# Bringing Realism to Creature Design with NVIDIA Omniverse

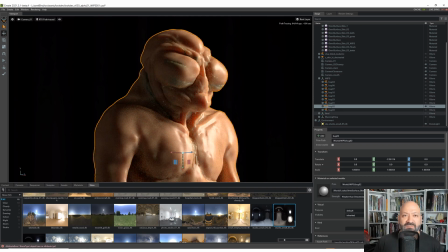12:23 So from there, I take it back to ZBrush, adjust some proportions, made them a little wider. It's not quite working kind of what I want, but that's fine because it's evolving. So from here, we're starting to look at the arms.
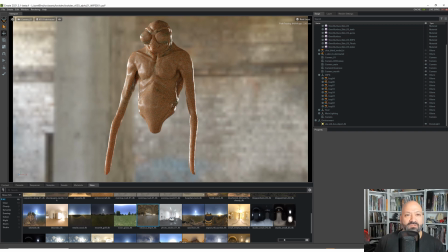12:36 The arms look too long, and I need to start blocking out the rest of the torso and legs just to see him as a whole. You know, like, is he menacing? Is he not?
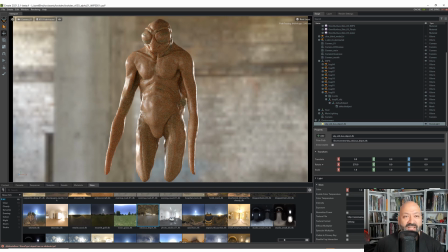12:46 So here we start changing the proportions of the head a little bit and adding legs just to balance him out a little bit. So we see the overall maquette or the overall character as one thing.
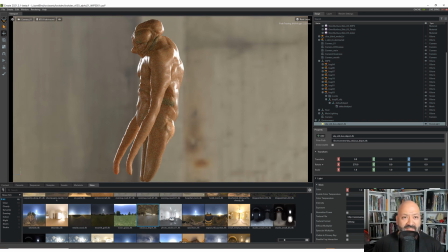12:58 So one of the things that I kind of wanted, since he kind of has limited mobility, I wanted to give him a hunchback. So it makes it harder for him to steal eggs or do whatever he needs to do. So here I'm kind of playing with that and really crude, just quick sculpting.
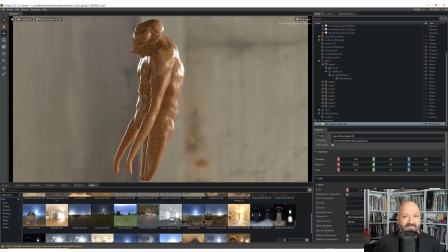13:13 And then I go and kind of refine those shapes a little bit to kind of make them blend better and feel more, you know, in unity.
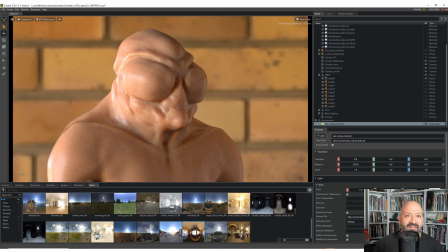13:24 So from there, I move back to the head, looking at it, you know, without any detail. I kind of erase any detail that I might have or any bumpy surfaces so that I can see the true forms, you know, and where I potentially might need to break them up.
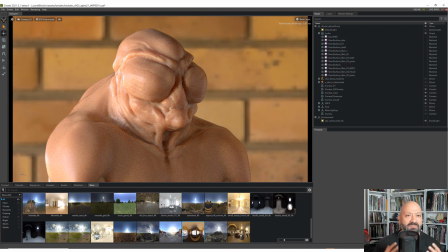13:39 So from here, I start adding more of the hunchback part, giving him broader shoulders, starting to roll those in. But of course, no detail. That's the main thing. No detail. Continue on the forms. So here, I start blocking.
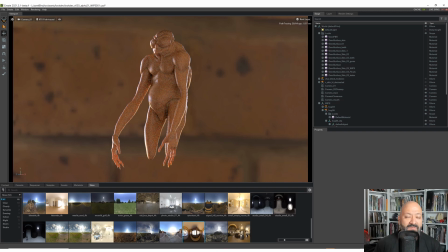13:53 Now that I'm pretty happy with the upper part of the torso, I start working on the hands, giving him some length to his arms, working on his belly a little bit.
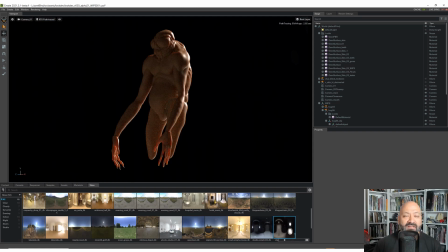14:03 Changing the lighting around, that's pretty important for me, because I'm able to see that if what I have is working or not, because sometimes it feels like it is, and then you change the lighting and it completely breaks. So one thing I'm able to do quickly is see it with different world environments that really work,
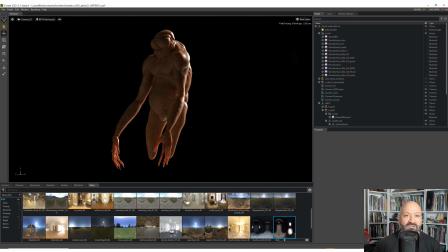14:19 and the way you would light a real shot for VFX or anything else, and see if it's working.
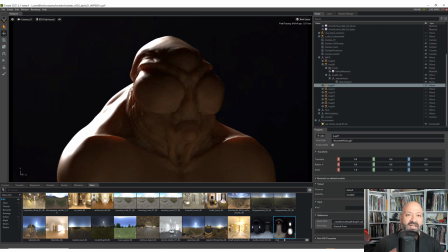14:25 So here I go back to my kind of hero shot that I wanted to establish and see how that's working. As you can see, the details are starting to kind of disappear, and I'm getting away and cleaning my forms.
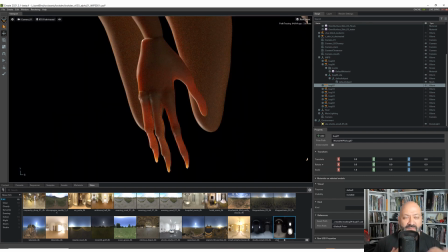14:37 Going down to check out the hands. Now that I feel pretty happy with the top, I'm starting to work myself down. It's pretty primitive, but you can start seeing where it's going to start leading to. And I can also see the attributes of the shader. Like right now, it's a little too translucent, a little too much subsurface.
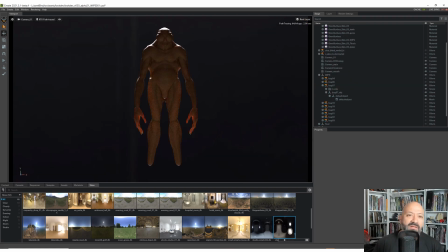14:53 And I start to add more elements like legs, knees, calves,
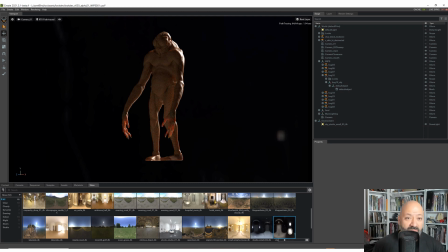15:00 From there, I start, once I have everything blocked out, as you can see, the feet and the ankles are just simple spheres and cubes that I just manhandle to make them feel like they're part of the design, to make sure there's something there. And I feel like now, okay, his arms are a little too long. I need to play around with the finger lengths as well and look at overall his posture.
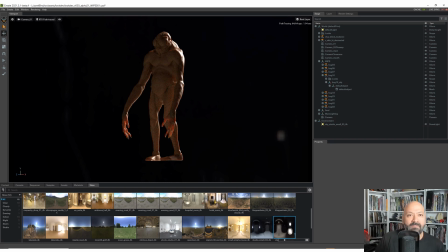15:20 He's feeling very, I guess, top heavy. Playing around with the light again.
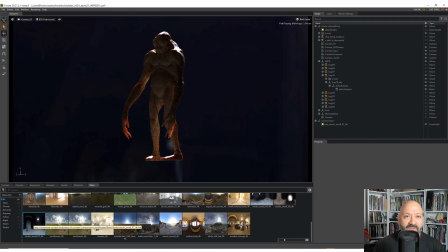15:26 Like I was saying earlier, I always keep switching back and forth. Just see how he will look like backlit, because most of the time he'll probably be backlit because he's kind of scary. He wouldn't have any supermodel type of lighting. It's really important to work on the back as well.
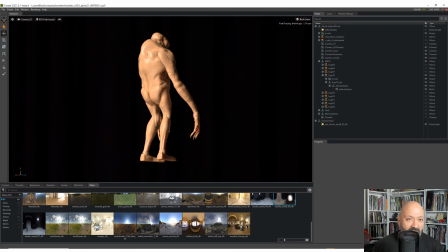15:42 I know a lot of artists avoid it, but I tend to kind of work at everything before I do any secondary, tertiary details. Block those in, simple forms, check them out, refine them, maybe change the pose a little bit, and now he feels like he has more weight based on that references that I was looking at earlier.
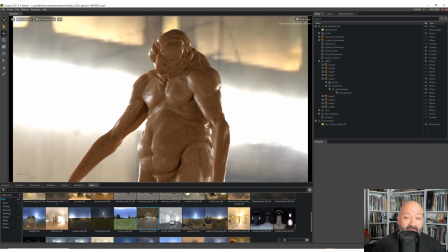16:01 Here I'm starting to look at adding some fat to him, making him feel more weighted. Now that we blocked everything all the way down to his toes, and then it's a cycle. You just keep doing that cycle over and over, but make sure that you don't over detail anything, because if that's not working, you're gonna have to go and spend much more time with that.
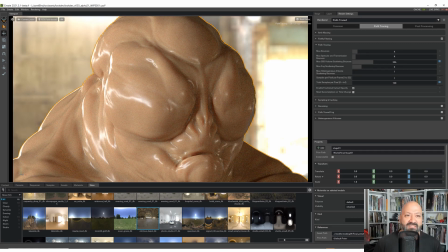16:21 So in this case, I feel pretty happy. I think his face is maybe ready for the next stage now that I went all the way down to his toes and coming back up.